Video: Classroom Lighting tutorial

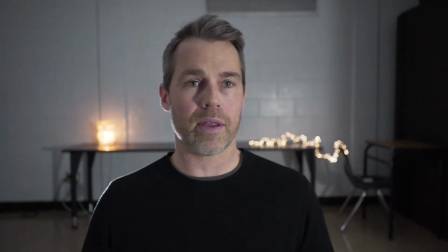4:09 So right now I've got sort of a standard 3-point lighting setup. This is my key light, giving me lots of light here.
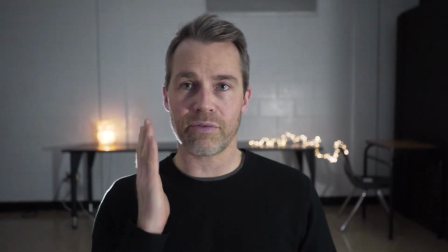4:18 This reflector is functioning as a fill light to give me a little bit of fill on this side of my face.
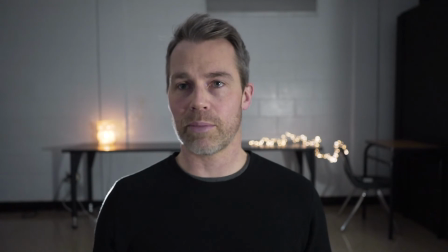4:23 And then back there is my backlight to separate me from the background a little bit. So let's see what I can change up. First of all, I'm going to get rid of my reflector, and we'll see how that looks.
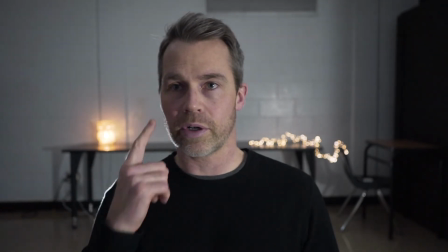4:36 Okay, so that's with no reflector, so it's a little bit darker on this side of my face. It's a little bit more of a dramatic look.
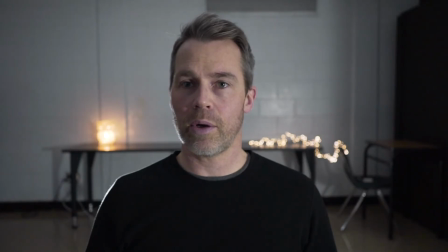4:42 It's kind of cool. I kind of like it. So now I'm going to get rid of the backlight, and we'll see how that looks.
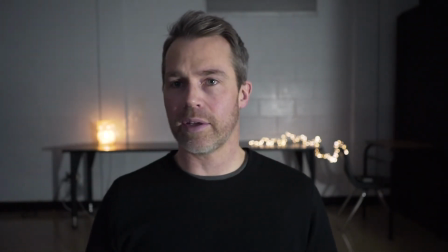4:49 So that's without the backlight. I don't like it as much. I like that there was a little bit of glow here.
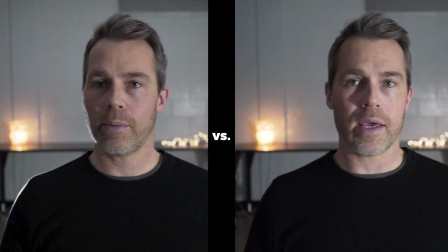4:55 I thought that looked kind of cool. And so I'm going to put the backlight back on,
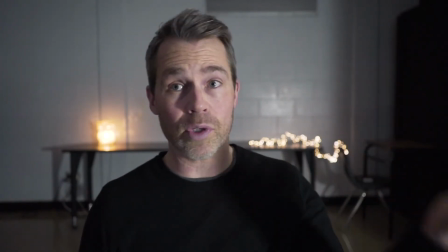4:59 and then I'm going to get rid of the diffusion on my key light and see how that looks.
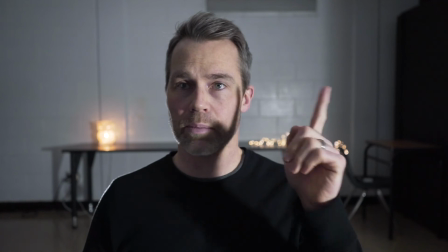5:06 Okay, so that's without diffusion. Obviously, it's a little bit more of a harsh light, but kind of looks cool as well.
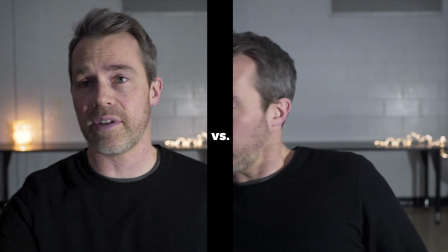5:13 And I'll bring the reflector back in. So that's kind of cool as well.
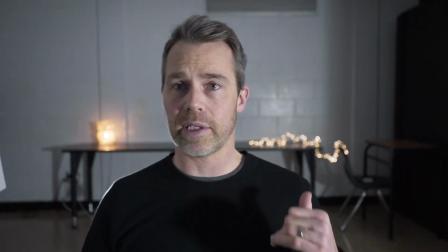5:18 I definitely like it better with the backlight.
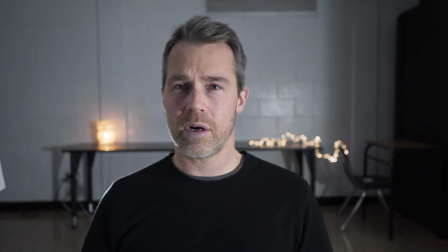5:21 I think I like it better with the diffusion on the light, but I don't know, just different varieties of how this can look. Anyways, this is my simple lighting setup in the classroom that I think looks a lot more cinematic and just kind of shows you what you can do with this stuff if you play around with it a little bit and you're a little bit more intentional with your lighting.